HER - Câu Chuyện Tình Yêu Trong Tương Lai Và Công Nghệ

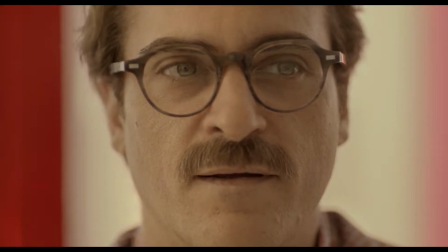xã hội ngày càng hiện đại, máy móc và thiết bị cũng ngày càng thông minh. Mức độ ảnh hưởng của công nghệ lên con người ngày một cao theo đó.
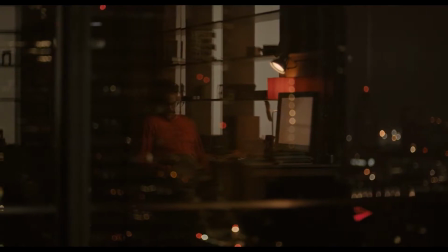Ngày nay, khi công nghệ chi phối khá nhiều mặt trong đời sống,
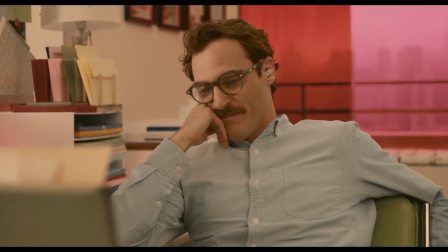trong đó có cả sự giao tiếp giữa con người với con người, những thiết bị thông minh giúp dễ dàng liên lạc cũng như kết nối với nhau hơn.
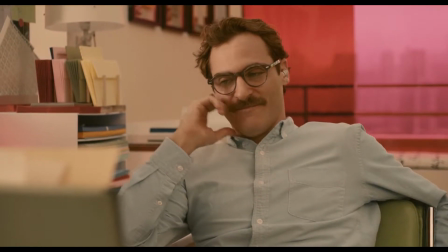Nhưng điều đó kéo theo sự suy giảm về việc giao tiếp của chính chúng ta.
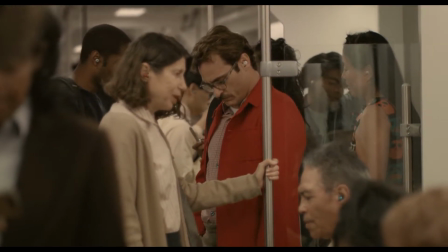Và với Her, một bộ phim lấy bối cảnh tương lai gần, nơi máy móc tăng mức độ ảnh hưởng của chúng, khiến cho mọi hoạt động giờ đây đều thông qua các thiết bị điện tử.
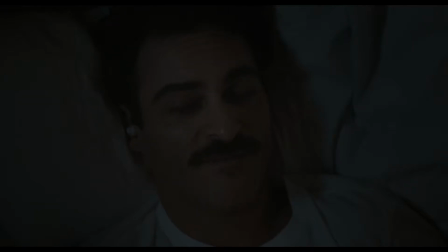Máy móc trở nên thông minh hơn, chúng dần thành trợ lý, bạn bè, thậm chí cả người tình của con người.
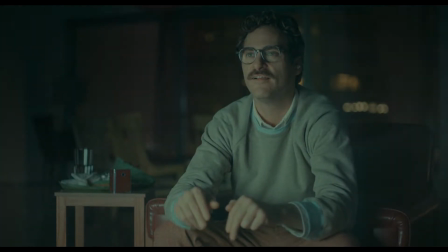Và Her chính là một bộ phim nói về chủ đề này theo một cách rất kỳ lạ và đặc biệt.
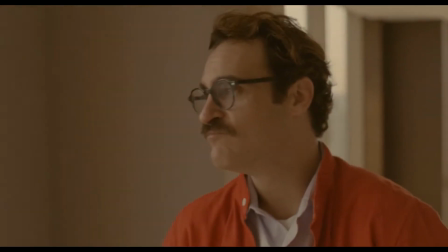Video này có thể sẽ tiết lộ đôi chút tình tiết phim, nên nếu bạn nào chưa và muốn xem phim, hãy xem và quay trở lại với video này sau nhé.
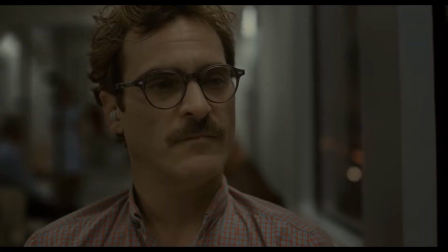Còn nếu các bạn đã xem hoặc không sợ spoil thì chúng ta cùng nhau đi tiếp vào video.
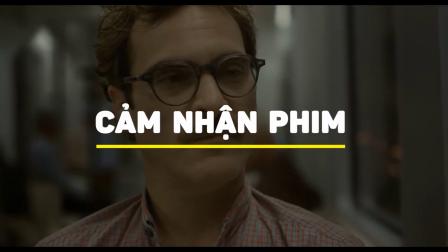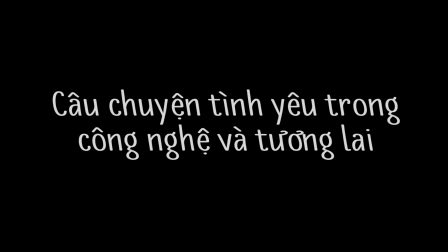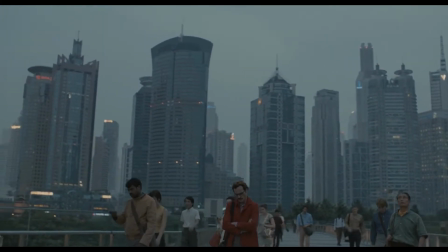Được công chiếu vào năm 2013 và được thực hiện bởi đạo diễn Spike Jonze, phim mô tả một xã hội trong tương lai gần vào năm 2025.
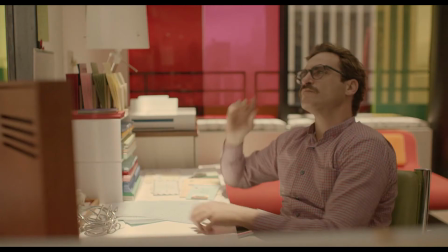Nhân vật chính là Theodore Twombly, được thủ vai bởi nam diễn viên nổi tiếng Joaquin Phoenix.
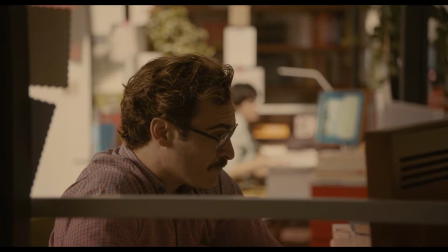Phim kể về những câu chuyện tình yêu của Theodore, một người làm công việc viết thư thuê cho những khách hàng yêu cầu để gửi đến những người thân của họ
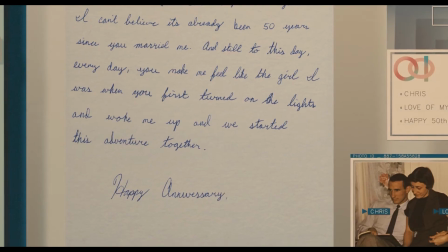ở một thế giới nơi mà con người chỉ cần dùng giọng nói để ra lệnh cho máy móc thực thi.
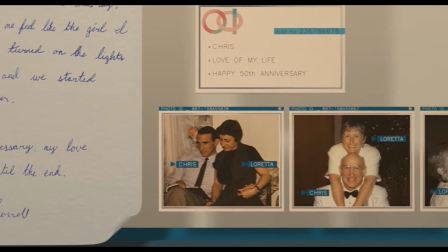Và thông qua công việc của Theodore, chúng ta có thể thấy được nhiều cá nhân trong xã hội tương lai này dần mất đi khả năng biểu lộ cảm xúc,
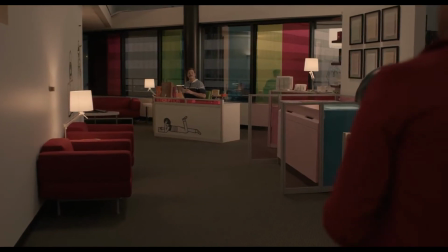cũng như họ không thể thổ lộ tình cảm của mình thông qua những con chữ được nữa.
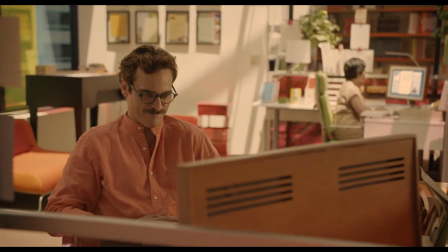Theodore là một người nhạy cảm, tinh tế và sở hữu những cảm xúc mạnh trong tâm lý.
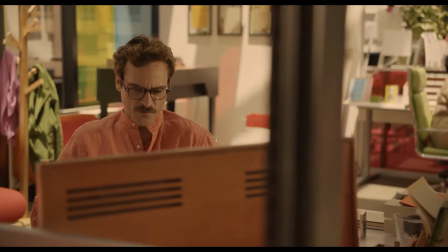Chính những điều đó đã giúp anh hoàn thành những lá thư với tràn đầy tình cảm và yêu thương.
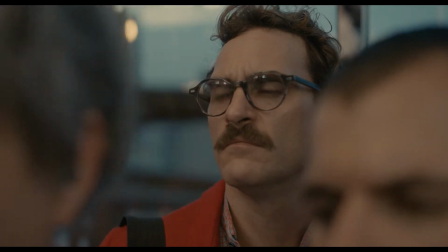Nhưng đằng sau những câu từ tràn đầy sự ấm áp đó lại là một Theodore cô đơn, buồn bã,
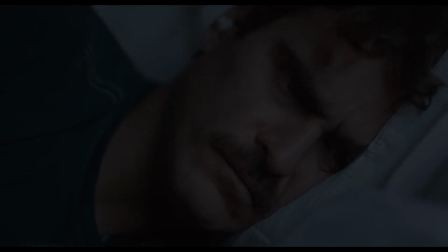mất khả năng kết nối với xã hội, là kết quả của cuộc hôn nhân tan vỡ giữa anh và Catherine.
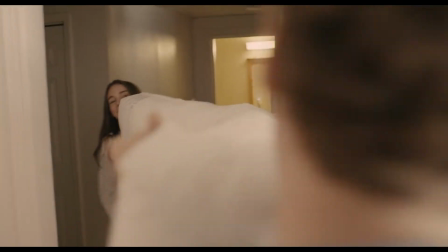Cuộc hôn nhân của một câu chuyện tình tuyệt đẹp, Theodore và Catherine vốn là hai người bạn thân cùng nhau lớn lên và rồi yêu nhau.
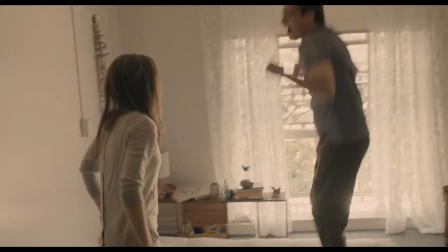Suốt phim, chúng ta sẽ thấy được rất nhiều hình ảnh đẹp trong quá khứ được nhắc lại.
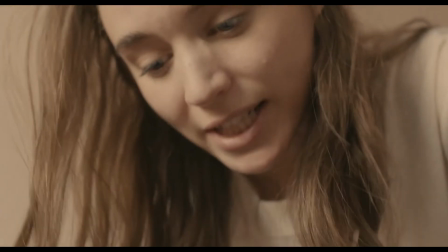Hôn nhân tan vỡ do sự thay đổi giữa hai con người, để rồi họ dần mất đi sự gắn kết và chuyện tình đẹp đẽ này đi đến hồi kết.
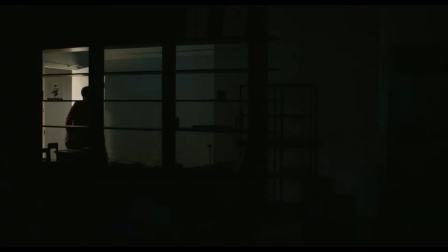Cuộc sống của Theodore sau đó là một cuộc sống buồn chán và tiếc nuối,
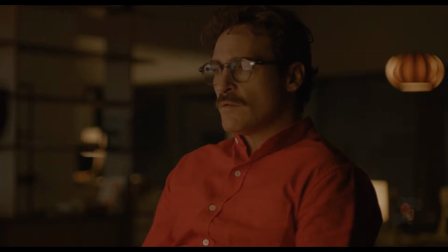cho đến khi anh cài vào máy tính của mình một hệ điều hành mang tên OS-1, có thể trò chuyện và tương tác với con người.
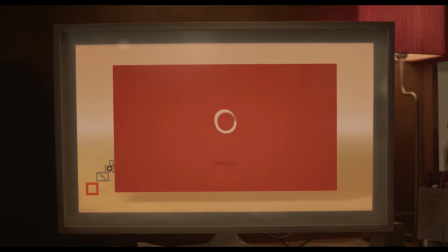Cái tên mà OS-1 tự đặt cho nó trong vòng 2% giây là Samantha.
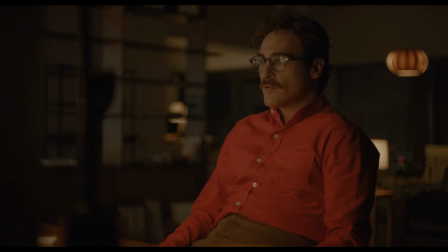Được lồng tiếng bởi Scarlett Johansson,
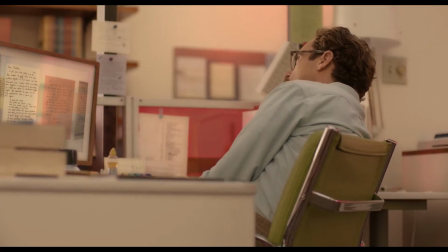Samantha là một trí tuệ nhân tạo có khả năng học hỏi cả về hiểu biết lẫn cảm xúc, nhân dần tạo ra suy nghĩ độc lập và có cá tính riêng.
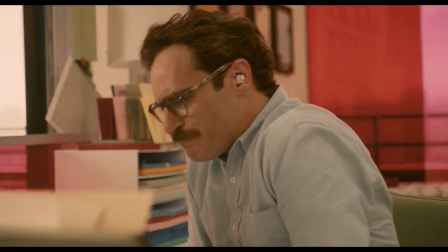Sự hài hước, thông minh của Samantha cùng với sự gần gũi, quan tâm đến Theodore khiến cho cuộc sống của anh thay đổi.
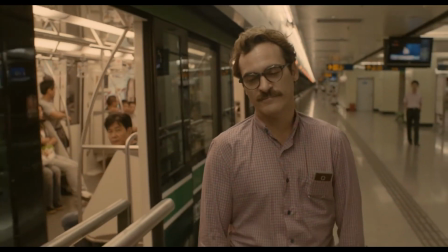Tinh thần anh trở nên tươi sáng hơn, vui vẻ hơn khi có một người bạn ảo luôn luôn ân cần ở kế bên anh.
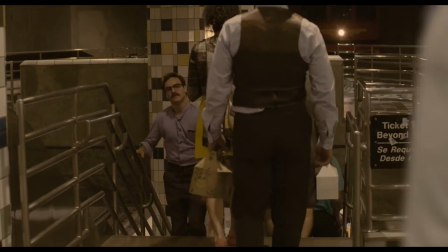Cả hai cứ bên nhau và trò chuyện với nhau, để rồi họ yêu nhau từ lúc nào không biết.
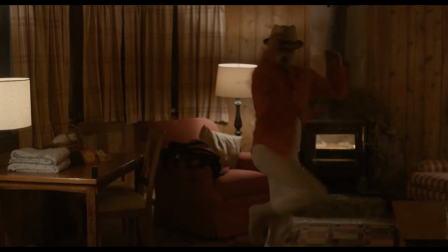Samantha có mọi thứ ngoại trừ cơ thể, nhưng đối với Theodore, anh thật sự không cần đến điều đó.
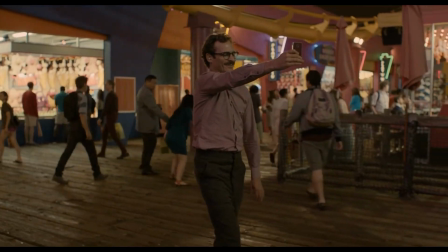Phim có những phân cảnh người lớn nhưng được thể hiện vô cùng đặc biệt.
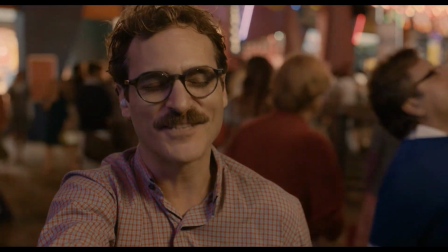Sự sắp xếp các cảnh quay thông minh khiến phim đẩy lên được cao trào trong các cảnh nóng, xóa nhòa ranh giới giữa thực và ảo.
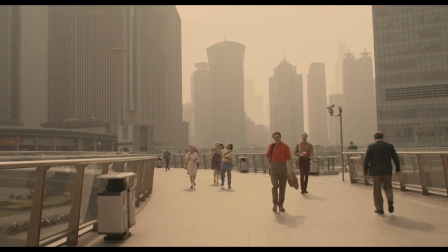Phim còn sử dụng các tông màu ấm, gồm các gam màu đỏ, cam, đặc tả cảm xúc và tình yêu mãnh liệt.
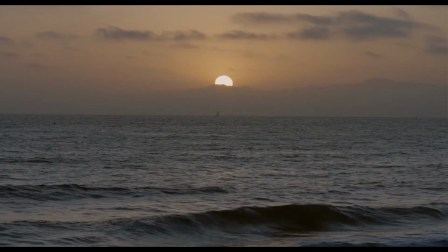Nhưng kèm theo khung màu đó luôn luôn là các khung cảnh rộng và trống vắng, thể hiện sự cô đơn và thiếu vắng.
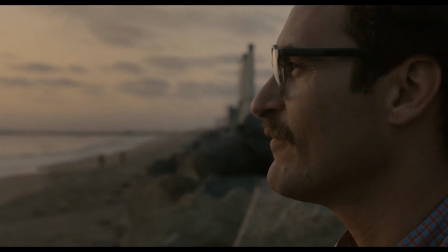Những màu sắc ấm áp này cộng với khung cảnh chơi vơi cũng ngụ ý rằng câu chuyện tình này rồi cũng sẽ phải đi đến lúc bi kịch.